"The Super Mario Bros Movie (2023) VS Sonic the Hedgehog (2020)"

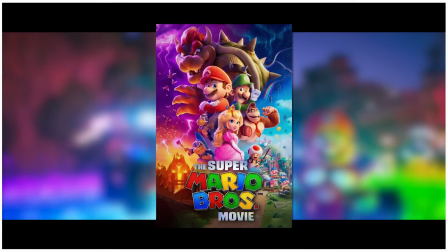734s
And I gotta say, this has to be the most video game movie of all video game movies.
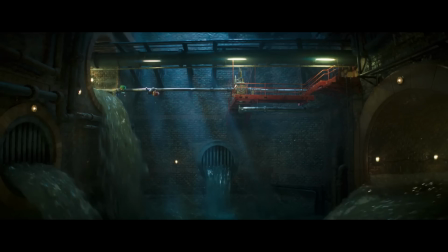741s
Anytime we reach an action set piece or Mario and Luigi have to platform, the camera shifts its perspective to a 2.5D video game angle.
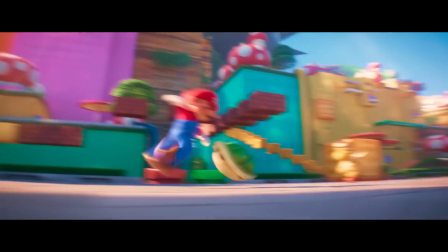748s
These are the same angles that happen in the game and it makes the video game movie still feel like a movie but play out like a video game.
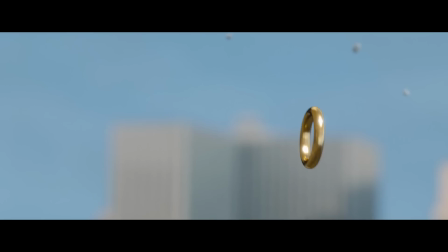755s
When you watch the action scenes in Sonic, they are very much movie action scenes.
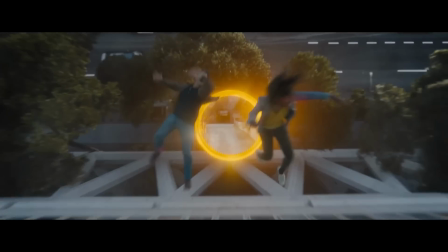759s
Very rarely, if ever, does the Sonic movie shift its camera angle to the video game's angle, and that doesn't mean that it has to, because when past video game movies attempt to do that,
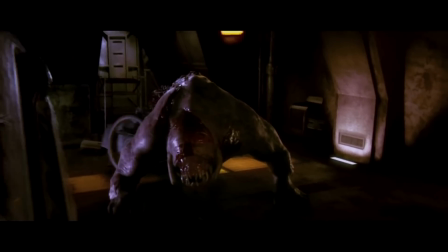768s
it just takes you out of the whole experience, kind of like the 2005 Doom movie, but Super Mario Bros. did not.
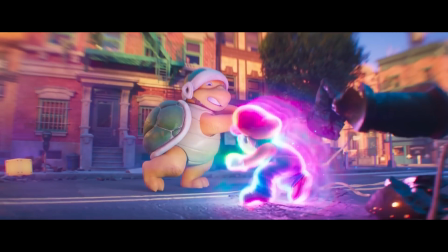773s
It somehow managed to make the platforming all the more engaging and tuck at the nostalgic heartstrings for every generation of Mario players.
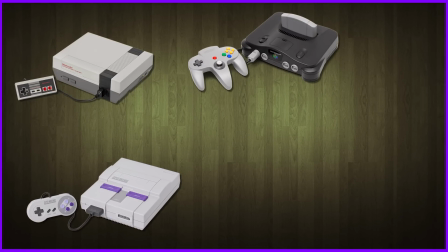780s
Whether you played on the NES, or SNES, the N64, the DS like I did, or even the Wii and Switch versions,
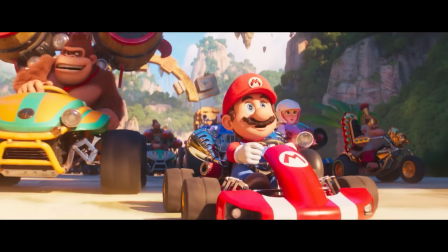787s
there was something in here for every generation of Mario gamer, And it is astonishingly good how the movie managed to do that.
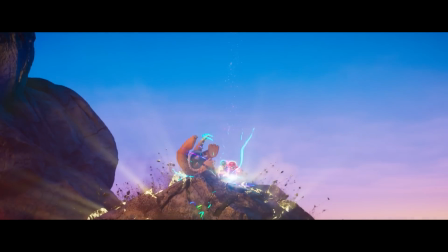793s
And it even incorporated a huge variety of Mario games into this one movie.
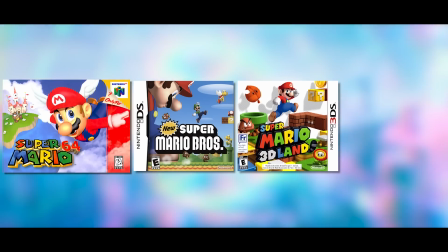797s
The most prominent ones being Super Mario 64, Super Mario Bros, Super Mario 3D Land and Mario Kart which are some of the most iconic of the franchise.
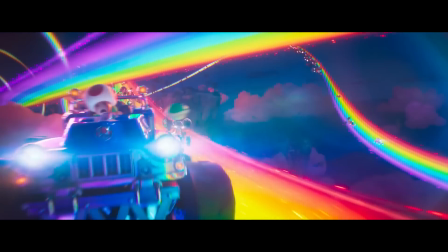804s
The only disappointments I have with the action is that the Mario Kart race was good but could have been better and even more creative.
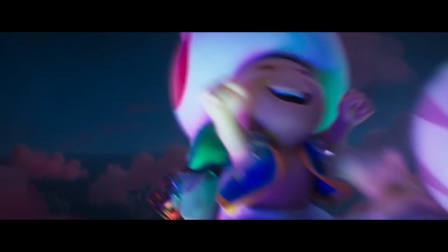810s
And the music for the action scenes could have incorporated more epic Mario music. Which this movie squanders so many opportunities it's not even funny.
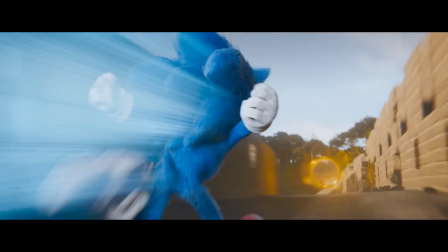818s
Interestingly, the action in both of these movies do resemble each other at times.
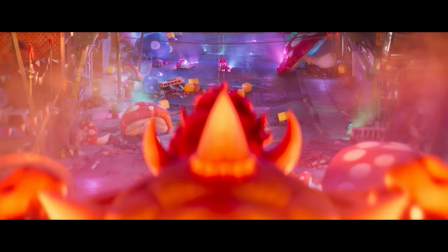822s
The final action scene in both films takes place on Earth, on a road, backup arrives for both characters,
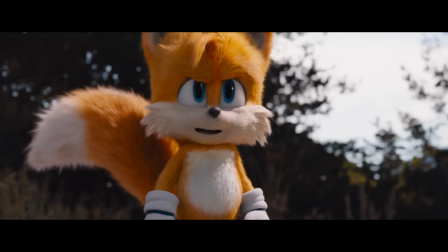828s
and both movies even get a credit scene where it is teased that in the next movie our title character is going to get a pet.
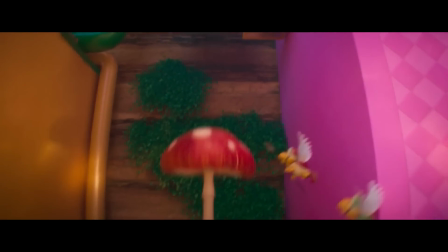833s
Mario is just so unique in its execution that it really combines video game and movie action in a way that we have never seen before.
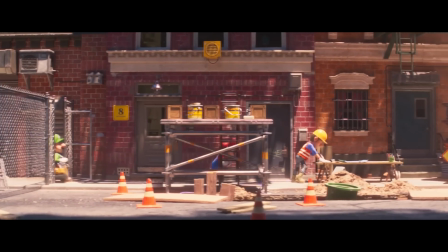839s
So much so that it actually makes you feel like playing the game after you've finished watching, which is also how episode 2 of HBO's The Last of Us made you feel.
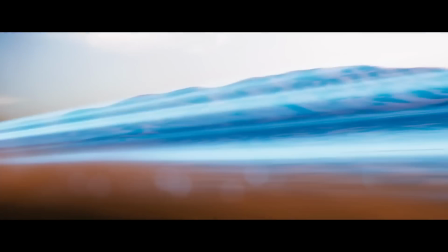846s
Where as the action with Sonic is great, it never made me feel like playing the game.
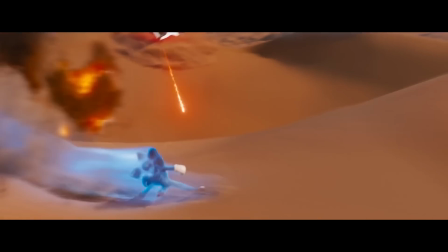851s
Because aside from a couple of recognisable moves, and ripping off X-Men Days of Future Past, most of it is original action designed and choreographed specifically for the movie.
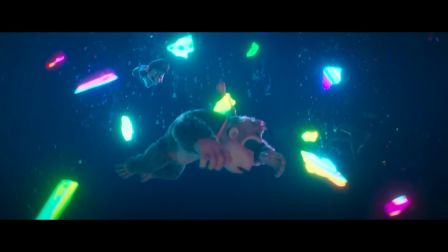859s
In Mario however, everything you see in the action can be done in the game, and not only can it be done, but it's very likely that you have already done it.
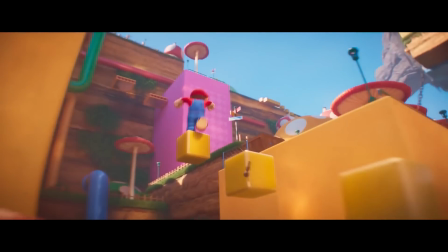867s
And to see it done in the movie feels like your memorable gaming sessions actually made it into the film, and it provides an extra layer of enjoyment and nostalgia to the action scenes.
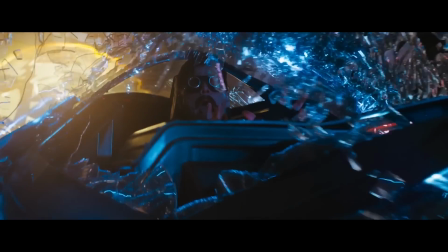876s
So the action in both films is great and it really depends on what kind of action you're looking for. But for me, as platformy as the action scenes in Super Mario are,
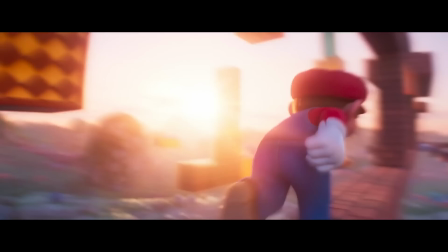885s
the fact is that it somehow managed to take the gameplay from the game and perfectly translate it to the movie whilst being able to make it look natural and not mechanical.
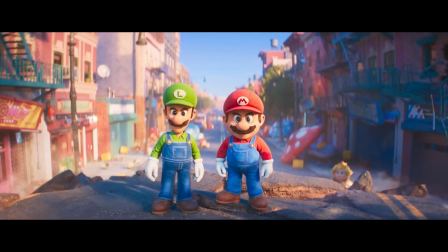893s
And that is such a huge technological leap for video game movies and it really blew me away with its blend of the two styles.
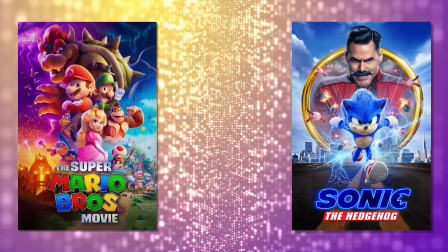899s
So to me, the movie with the superior action is Super Mario Brothers.
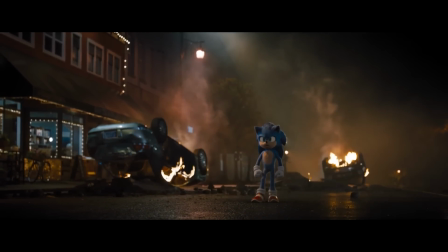905s
In the end, both of these movies have different approaches and each paid off and honoured the material in different ways.
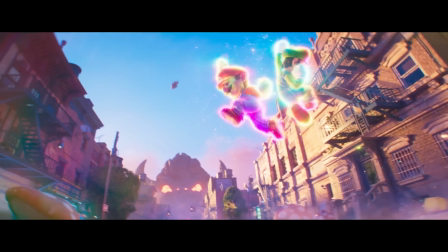911s
Mario was more direct and Sonic less so, but still ended up being fun as it got the character down, and that goes triply for the sequel.
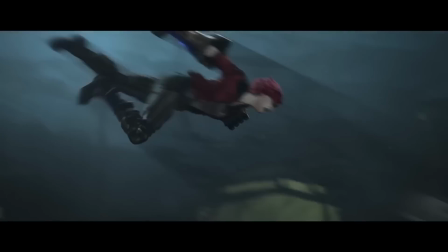918s
And that just reminds me of the high that video game adaptations seem to be going on lately. I mean seriously, the difference in quality between video game projects now and back then are symbolised perfectly
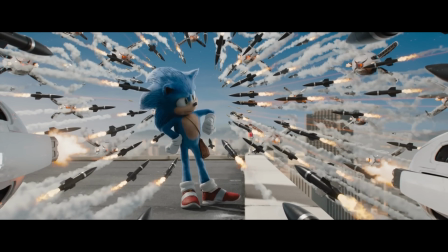929s
with the new and improved Sonic we ended up getting and the live-action Dung Beetle we got the first time.
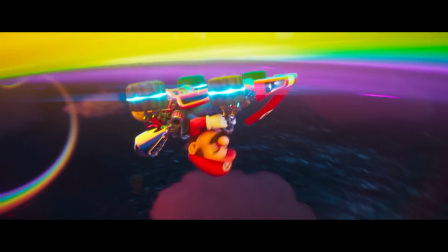933s
And as I said, it really makes you want to play the game. In fact, I loved the way they used the gliding wheels in the movie so much that I actually installed and set up the Wii U emulator on
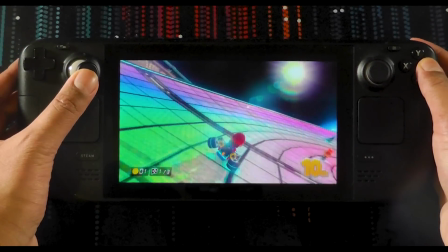942s
my Steam Deck just so I could play Mario Kart 8 with the gliding wheels and eventually play on the revised Rainbow Track.
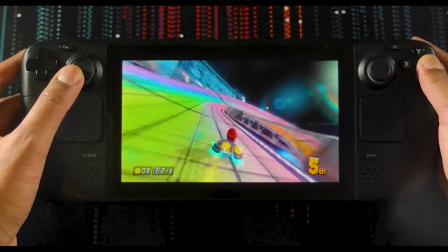948s
It sucked in the end, with me far preferring the old Rainbow Tracks in the DS and 3DS versions, which looked more like the one in the movie,
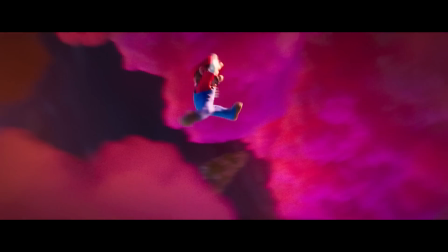954s
but still, the fact that it motivated me to embark on a journey of disappointment I wouldn't have otherwise, that shouldn't go unnoticed. Funny thing is, I also wanted to play The Last of Us again after watching them fend off the clickers in Episode 2.
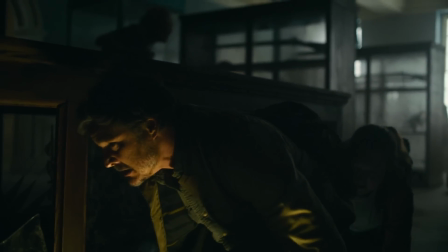966s
That's when these video game movies go the extra mile to me. Not only do they work as great entertainment, but they simultaneously make you want to play the game.
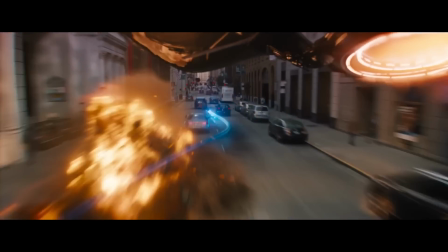973s
And I never got that from the Sonic movies. They worked great as movies, but they didn't make me think about playing the game even once.
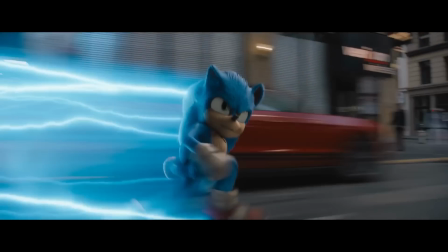979s
I mean, how else do you expect me to throw money away, Sega?